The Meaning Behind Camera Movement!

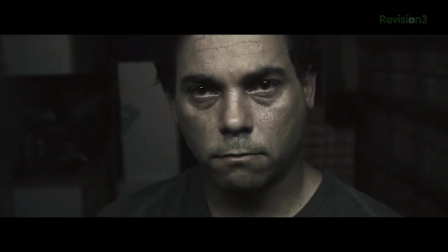4:10 I wanted the audience to be pulled closer into the character to emphasize his madness and for the audience to discover along with him what was coming next. So keep in mind the tools you have and choose the best one for the job.
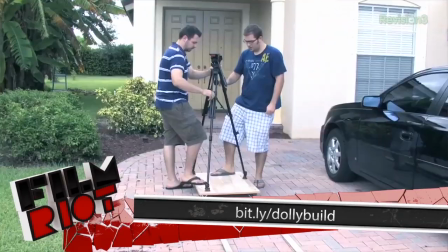4:21 Do you need a dolly, which we showed how to build your own in this episode here, or a jib, which we also showed how to build in this episode here? Now, a jib or crane shot is very different from a dolly. Though you can get some dolly-like shots from a jib, the best part about a jib is the fact that you can get some great vertical shots,
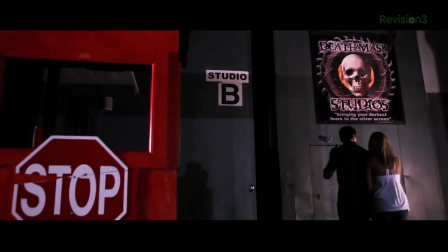4:37 which just can be great for things like revealing a location, visually bringing an audience to the character's level, or jibbing to a low angle of an actor,
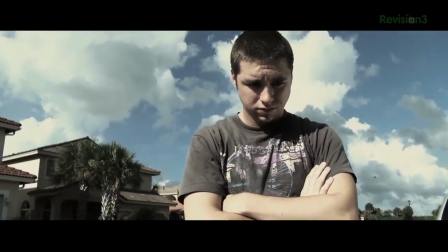4:45 perhaps to visually make them larger than the audience, giving the character a sense of power. For more on what uses you can get from a jib,
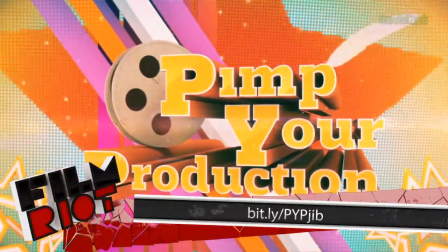4:52 check out this episode right here of another show I produce called Pimpy Production. This episode is actually totally dedicated to jib use. So to answer the question, I guess I'd have to say there really isn't one answer, because as I said above, every camera movement could mean multiple things. It depends on the context. But one thing motion is good for is exactly that, adding a sense of motion to your shot, which of course is literal, yes, but I also mean emotionally.
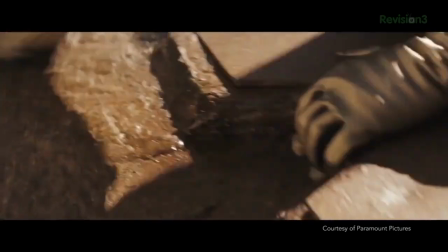5:17 If you look at something like J.J. Abrams' Star Trek or a Michael Bay film, you'll see that when the action scenes come, the camera is basically moving in every single shot.
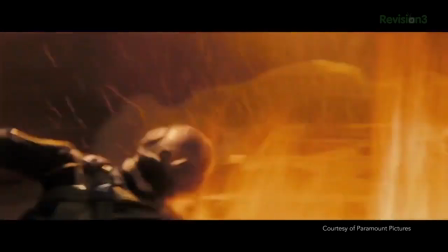5:24 They do this to infuse this kinetic energy into the scene and keep your heart pounding.
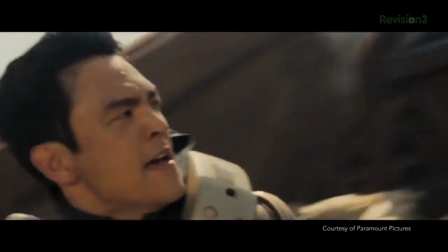5:28 Cutting to a static shot here would actually brick wall the pacing and slow the action.
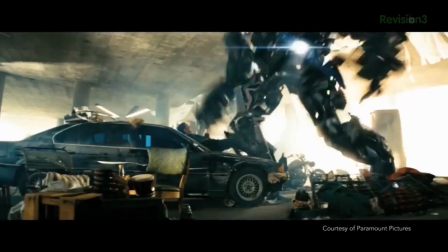5:33 Of course, they do take advantage of that for comical effect at times.
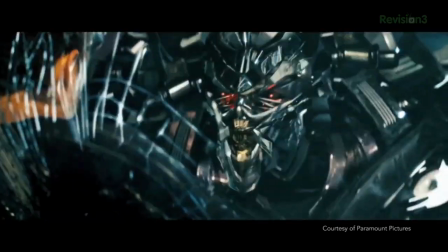5:36 I'm sure you can all think of a movie where the director cut out of intense action for just a moment, hit a comedic note, and then jumped right back in. This allows the audience to take a breath for just a second before they thrust you right back into the action, which helps keep everything feeling nice and intense without getting redundant. So even a clever break in motion can do a lot for your scene. But there you go, something to get you thinking. Now I know this was super quick. This is surface skimming overview. We could literally spend a month talking about the psychological effects of camera placement and motion,
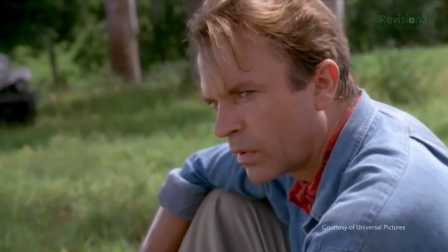6:05 but I really think the best thing to do is just start watching great films by purposefully focusing on what the director is doing with the camera,
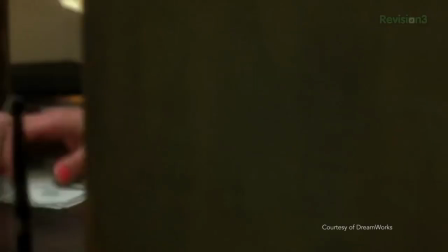6:12 and not just where they're placing it, but how they're moving the camera and to what effect.
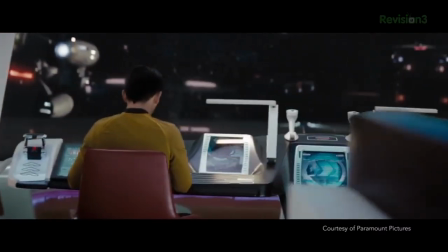6:16 The point is to get some films that inspire you visually and spend time studying and breaking them down to try and understand what the filmmakers did and how they did it. This is honestly one of the main ways I've learned the language of film. If you're setting up a website for your business, your blog, your portfolio, whatever it is you want to make website-iness for, the best place to go for your next idea is domain.com.
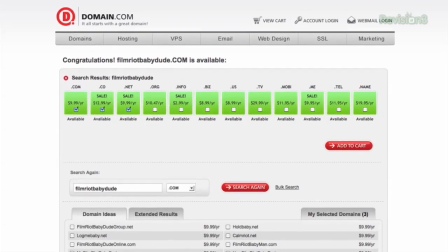6:40 Domain.com makes it extremely easy to set up your domain name or get your website up and running.
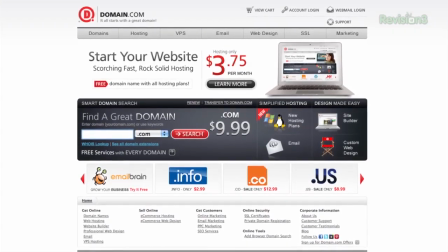6:45 You can blog, create a website, showcase a portfolio, make them bills, player, do some emailing with your personal email address. There's so much you can do. The guys at domain.com love you, and they want to give you 15% off your domain name and web hosting when you use the coupon code FILMRIOT when you're checking out at domain.com. So remember, coupon code FILMRIOT. And when you think domain names, you should be thinking, you all thought domain.com. I didn't even have to say it. Logo. I got 2 tips. One for each of ya. You know what that's referencing? Nope. Seriously? Yep. Wait, so you do? Nope.
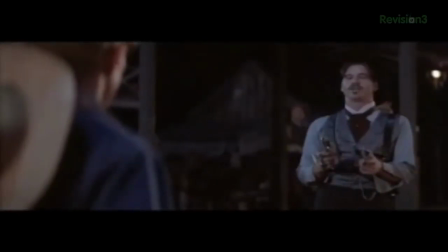7:29 It's Tombstone.
I have 2 guns, one for each of you.
And now you know. Anyway, 2 tips. The first is thanks to someone from Twitter who asked me if there were cheaper ways to diffuse your light since he doesn't have gels, and the answer is yes. In fact, there are free ways to do it. Just grab a bed sheet. Here we have Josh with the harsh 1K light on him.
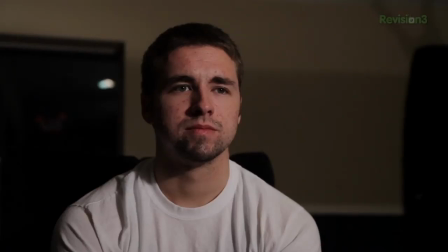7:50 Then we add our sheet, which diffuses the light. And now we have a much more pleasant and soft image. I've actually used this a lot in different shoots. Since the sheet is so large, it creates this really large point of light that spreads light nicely throughout the room. Another cool thing about this is that you can get different color sheets for some interesting effects like this here. The only thing you need to keep in mind is the intensity of the heat coming from your light, but even with my 1K, which gets very hot, as long as I keep it a few feet away from the sheet,
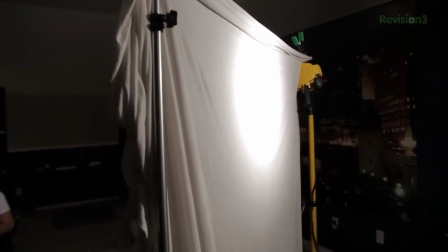8:14 there really isn't any issue.